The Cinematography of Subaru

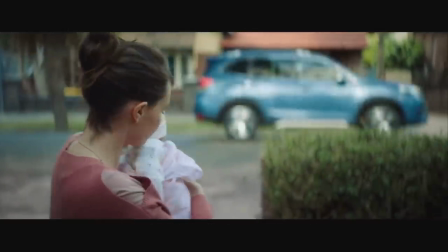[12:20]
Car drives off to the right. Even mum walks off to the right.
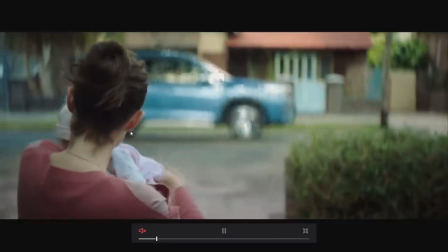[12:26]
We could have just had her stand there, but no, she walks off to the right as well. It helps flow.
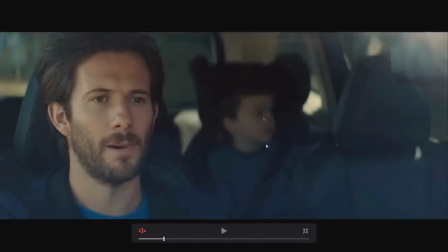[12:32]
Now we're driving, father looking to the right, looking into the direction they're driving.
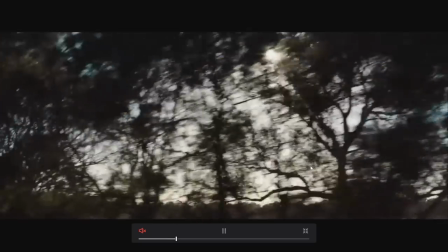[12:40]
Car driving to the right, son looking to the right, lens flare to the right.
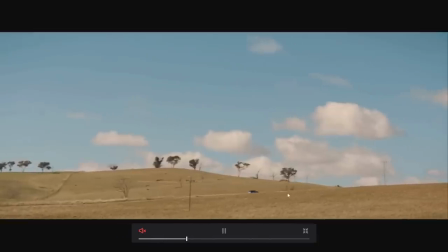[12:46]
Car still driving to the right, wide shot, car driving to the right, camera tracking to the right.
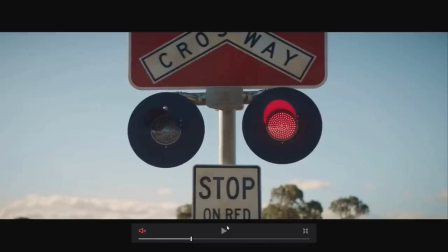[12:52]
But hold on a second, whoa. Nothing is to the right now, except maybe this red light. It's stopping our progress. We have a centered frame.
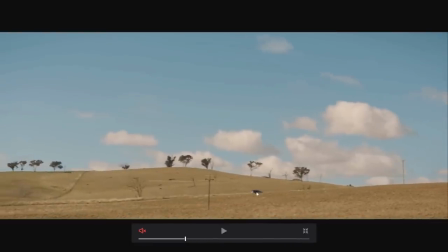[13:04]
And not only that, as our eye travels and focuses on this car, look where our eye is looking.
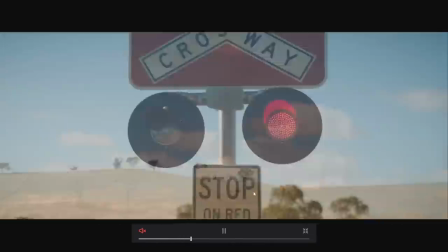[13:11]
Our eye is looking here, eye looking here. Boom. Our eye is looking here and we see the word stop.
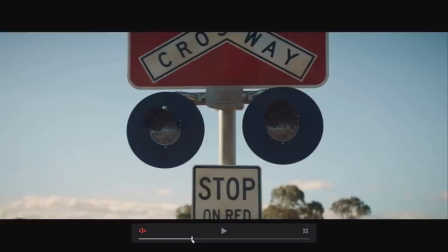[13:17]
The progress has stopped. The drama is about to ensue. So now we have this centered frame. We have red flashing lights. And notice,
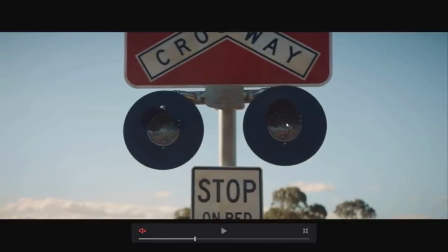[13:30]
red flashing light on the left, on the right. Now our attention is focused on the right-hand side of the frame.
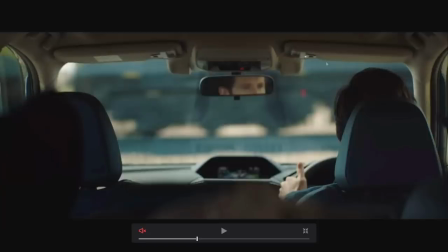[13:37]
And what happens in the edit? We're looking at the right-hand side of the frame. We're looking at dad. Voiceover's talking about time. Thumb tapping the steering wheel, helping emphasize that voiceover.
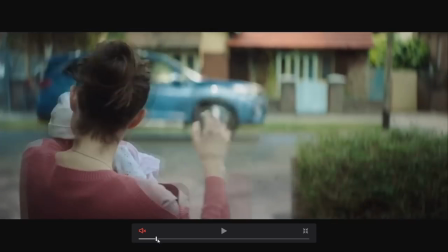[13:49]
And check this out. This is where it gets really cool. So we're traveling along, left to right, left to right, left to right, left to right, left to right.
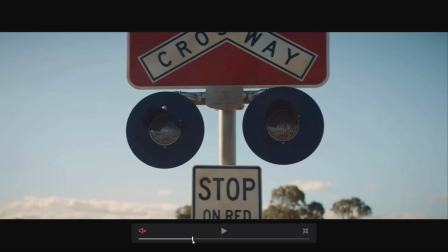[13:55]
We hit a crossroads, boom, center frame. What happens now?
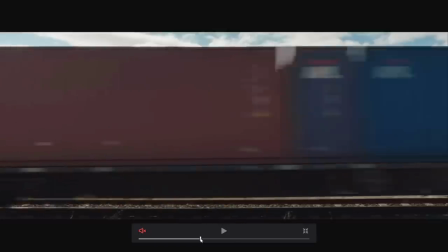[14:01]
Train, the thing that actually caused the drama, is moving to the opposite side.
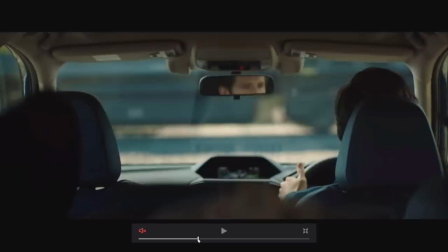[14:07]
The whole film has turned. Now we're traveling to the left, traveling to the left.
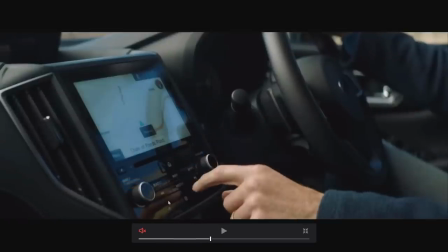[14:15]
Frame to the left. We're looking at the left. He's even pointing to the left. Camera pans up.
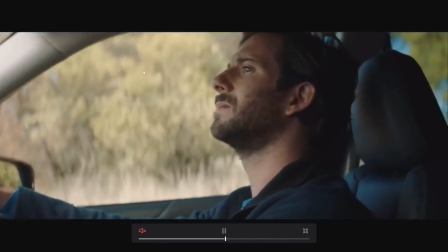[14:21]
Dad's looking to the left. Dad turns around to his son, to the left.
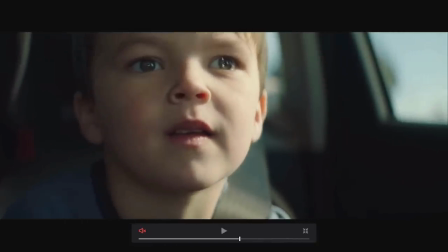[14:27]
Train still traveling to the left. This is just awesome. Son focused on the left, dad focused on the left.
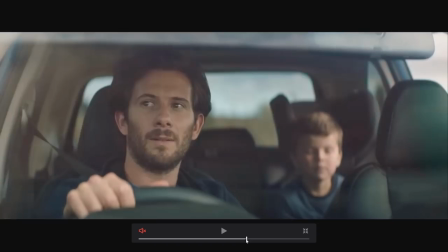[14:35]
Isn't this amazing? Did they think of this? And check it out. Once dad realizes that, you know what, maybe this crossroad isn't such a bad thing.
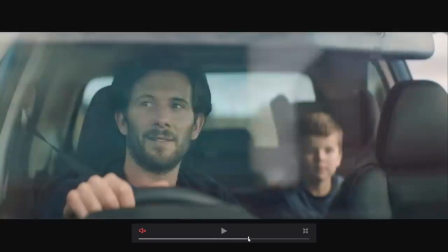[14:43]
Maybe this is an opportunity for me and my son to connect. And when he makes that decision, cinema language changes, center frame.
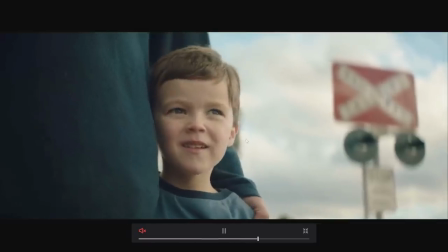[14:52]
Now we're balanced again. We have a sense of like, you know what, this is a good thing. And we have the hero shot of the car.
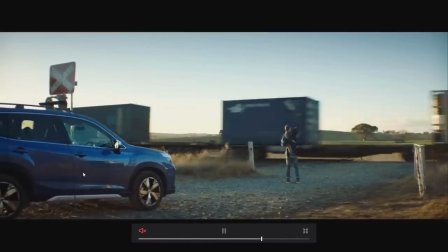[15:00]
The camera is traveling to the left, revealing the car. We want to make sure that, you know, Subaru is responsible for this resolution.
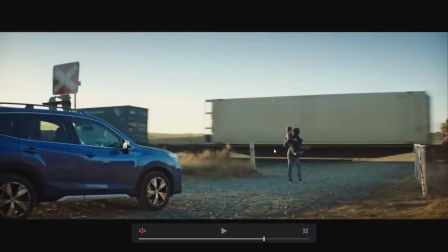[15:07]
Subaru is the reason dad and son are now happy. Again, left.
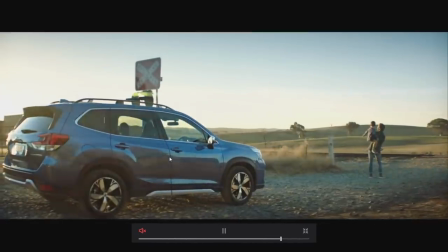[15:16]
Hero shot of the car. I think this is really fascinating.
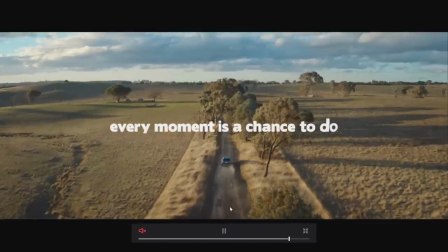[15:21]
And then to finish on this hero shot, we've got to have a drone shot these days, but it's perfectly centered.
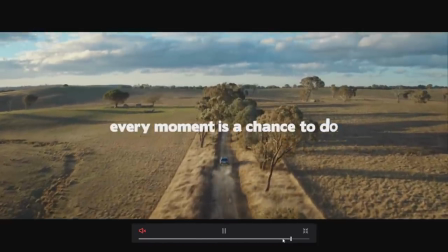[15:27]
They could have framed this any which way they wanted. A beautifully centered crossroad. We're moving forward. Family's happy. Balanced frame. Very interesting. So was all of this stuff, you know, was it all thought of in pre-production?
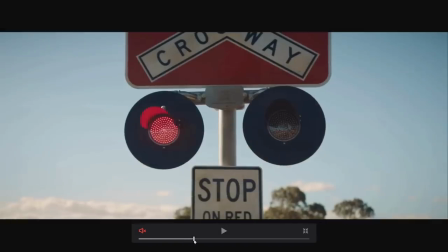[15:41]
I think we should give credit to the crew who made this. I'm going to say yes. I think all of this stuff was considered.
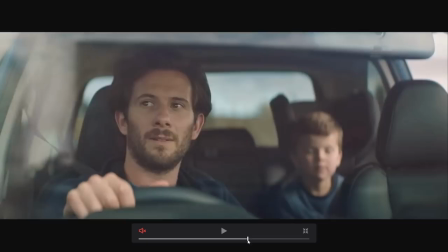[15:47]
And again, if you had anything to do with this film, make sure you let me know. I'd love to find out if I'm right.
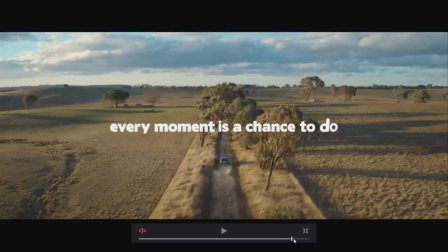[15:53]
Not because I want to be right. I do like being right.
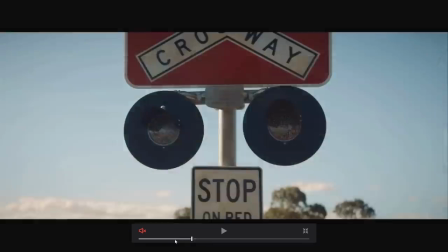[15:56]
But more so just because it would be refreshing to know that that amount of effort and thought and care has gone into something,
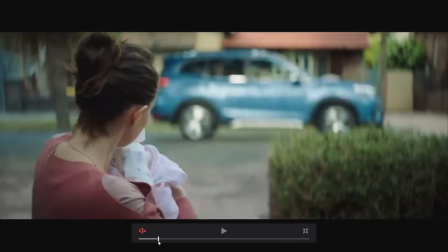[16:02]
you know, beyond the set design, beyond the lens choice and the beautiful lighting and cinematography.
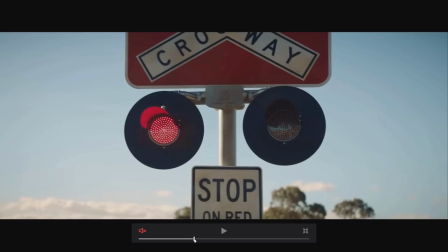[16:08]
But was the film language actually something that was, you know, considered?
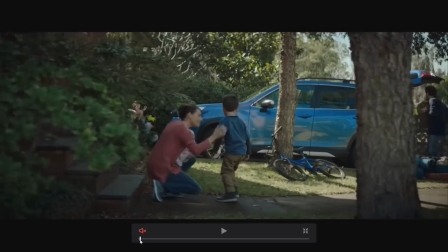[16:13]
So some other things that I'd like to talk about that I think are interesting about this commercial is the editing again.
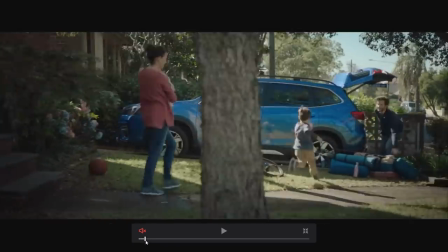[16:19]
So we need to condense quite a lot into 1 minute.
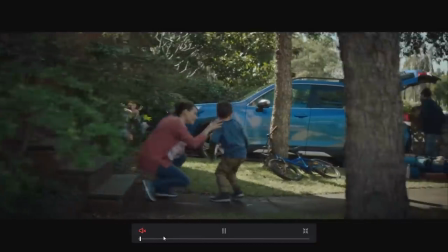[16:25]
And when you do that, you can afford to not show things.
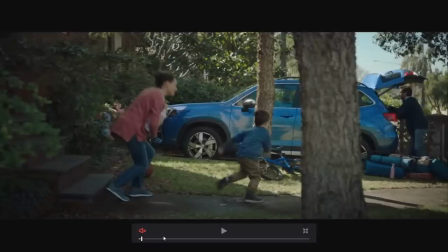[16:30]
And this is a really important thing that I've been thinking about a lot. And a guy that sort of inspired me to think this way is Ryan Thomas. He's a writer, director of some short films that I've shot a few years ago and good friend of mine.
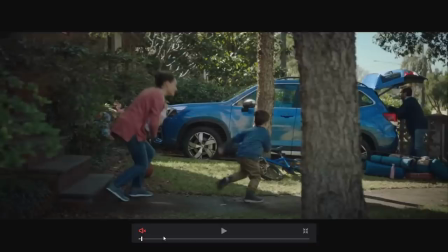[16:44]
If you find him on Instagram, I don't think he... Anyway, Ryan Thomas, legend. He does think about this stuff a lot.
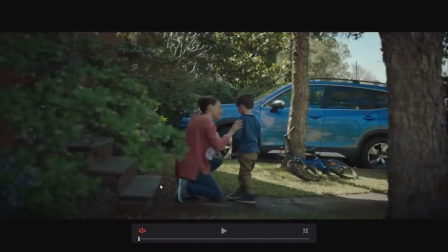[16:50]
And often when I'd be shooting with him, he'd often be talking about what not to include, what not to shoot. How can we shoot less and tell more? And this ad is also a really good example of that.
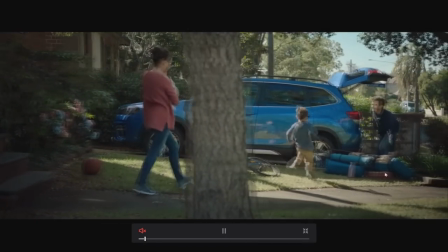[17:02]
So for example, kid runs to the car, dad's packing the car. He has a pile of shit that he needs to pack into the car.
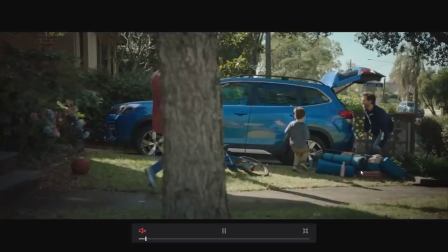[17:07]
There's like an hour of packing to go there. Next shot, everything's packed and they're driving away.
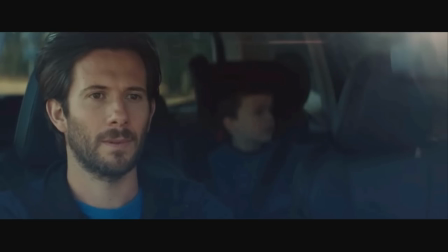[17:14]
So it's really a great use of that, the condensing of a storyline.
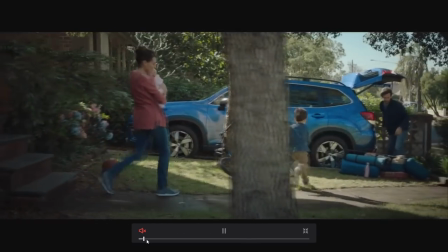[17:22]
But was it jarring? Did I feel like I missed out on anything? Not at all. We've got a setting and our brain's filling in the gaps for us.
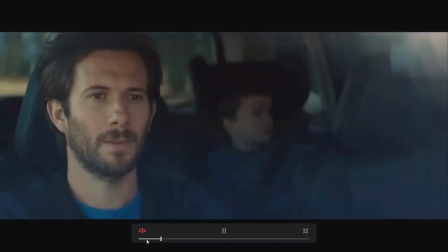[17:31]
We don't need a dissolve there. We don't need to show him packing the car. We're off on an adventure.
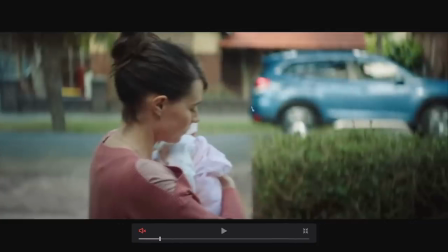[17:37]
That's it. Do we need to see them driving out of the suburbs? No. They're on the highway now.
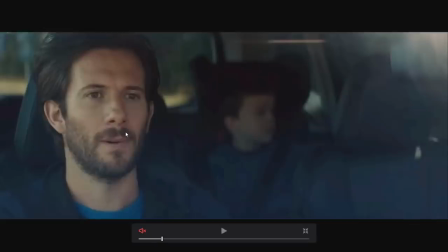[17:41]
This is half an hour later.
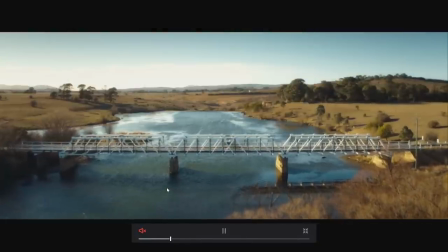Although that was shot on the bridge, it looks like. But why not use that beautiful location?
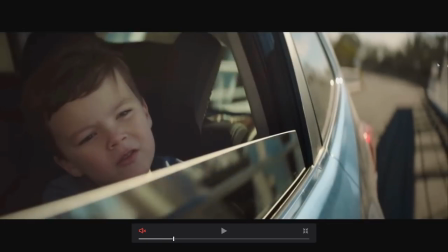[17:55]
So there's a little bit of continuity here. We're still on the bridge.
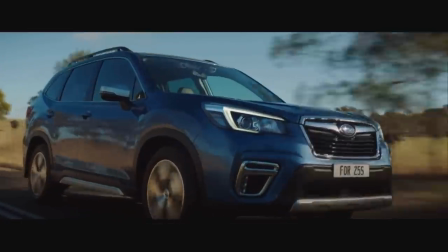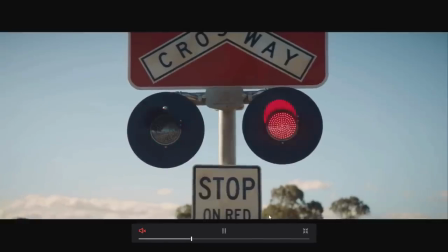[18:06]
Didn't even see, you know, train line approaching.
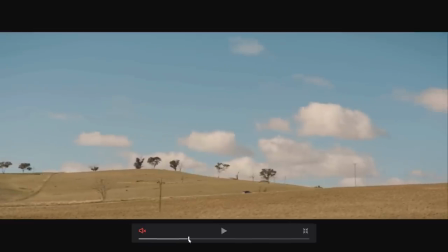[18:11]
You know, we might have been tempted if we were shooting this to have a shot on the dash looking ahead along the road and seeing a train approaching. But the beauty of this is it's quite a shock almost. Like, remember I was like, boom, stop.
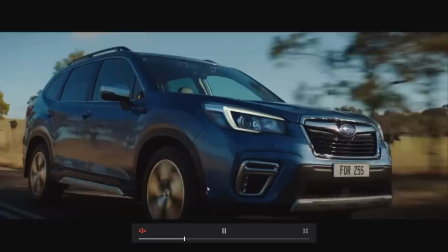[18:25]
What an effective use of cinema. And if you have a look at this frame even, so we have the obvious hero shot of the car.
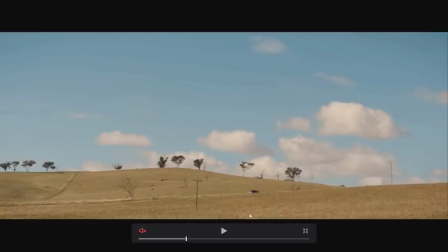[18:34]
But then we have this quite odd framing. And I thought this was odd, but then I sort of maybe realized why it was done. And I call this odd because I guess I would never frame a shot like this, a wide shot like this. One, because this is a car commercial, right? I can barely even see the car.
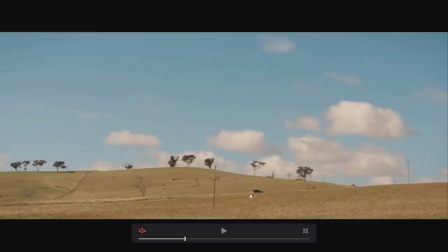[18:49]
Not only that, the car's in the right-hand bottom, lower third of the frame. And as it travels, you can see less and less and less of it, right?
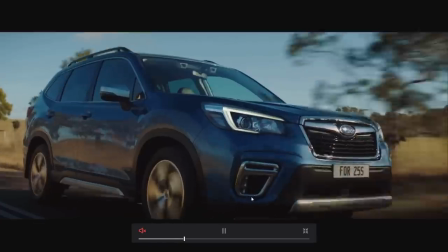[19:00]
That's an interesting composition. I mean, I would have had the horizon probably up here,
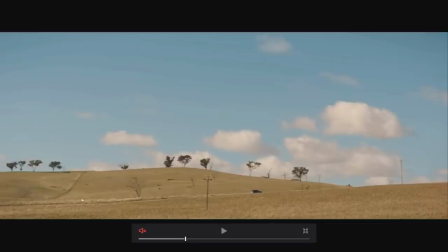[19:05]
and it would have the car quite a bit larger and maybe creating some depth and having it leave the frame. But this works beautifully. I think this is a really effective storytelling technique because what it does is it forces you to look at the car and sort of follow the car because you're sort of like, oh, where's it going?
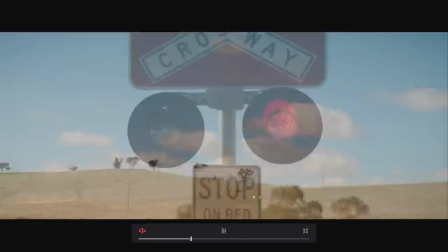[19:23]
It's disappearing. I want to see where it's going. It's disappearing. Oh. And it makes you focus down on this part of the frame, right?
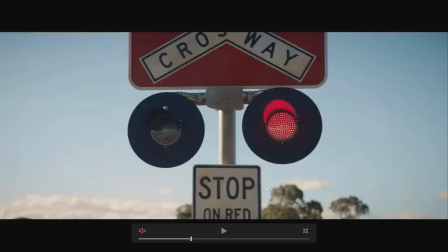[19:29]
And then that's when, boom, we're presented with this crossroads. And it's also a surprise that we never even got to see the fact that there could be a train line ahead. All of a sudden, there just is.
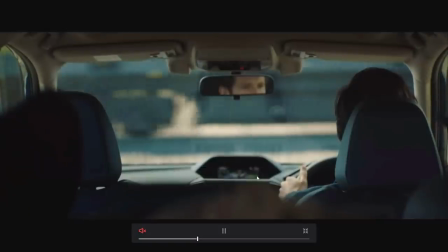[19:41]
Really clever editing. Speaking of editing again and trying to making things seamless,
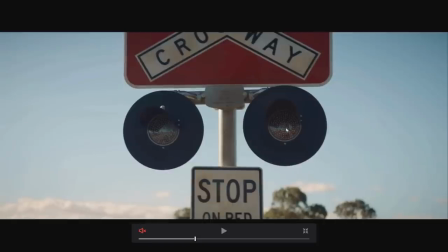[19:49]
I talked about how on this previous shot, our eye is attracted to this red light.
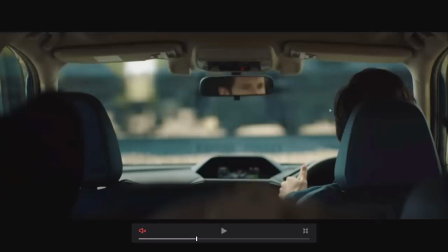[19:54]
So we're already looking at this part of the frame. And what's the next shot? this part of the frame and where our eyes already looking at Dad's eyes.
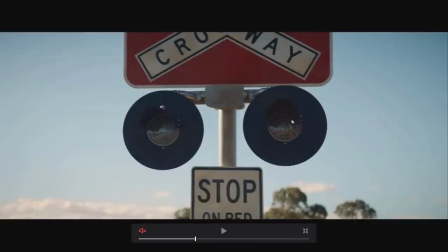[20:03]
Imagine Dad's eyes were over here, and previously we were attracted to this part of the frame, and now we have to search for Dad's eyes over here.
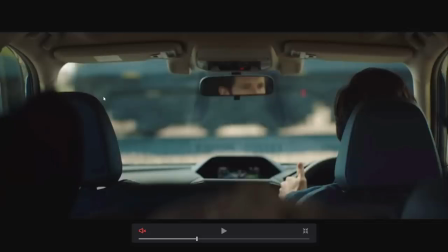[20:11]
It just wouldn't work. Of course it would work, but this is the thing that separates the big boys. These are the things that people think about, and professionals, that's not the right word, creative, attentive, and articulate masters of this craft. They're constantly thinking about these things.
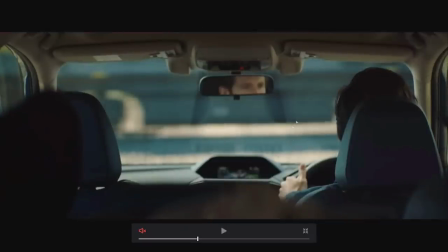[20:28]
And this is where an editor can be an absolute godsend. But these things need to be thought about on the day in pre-production as well.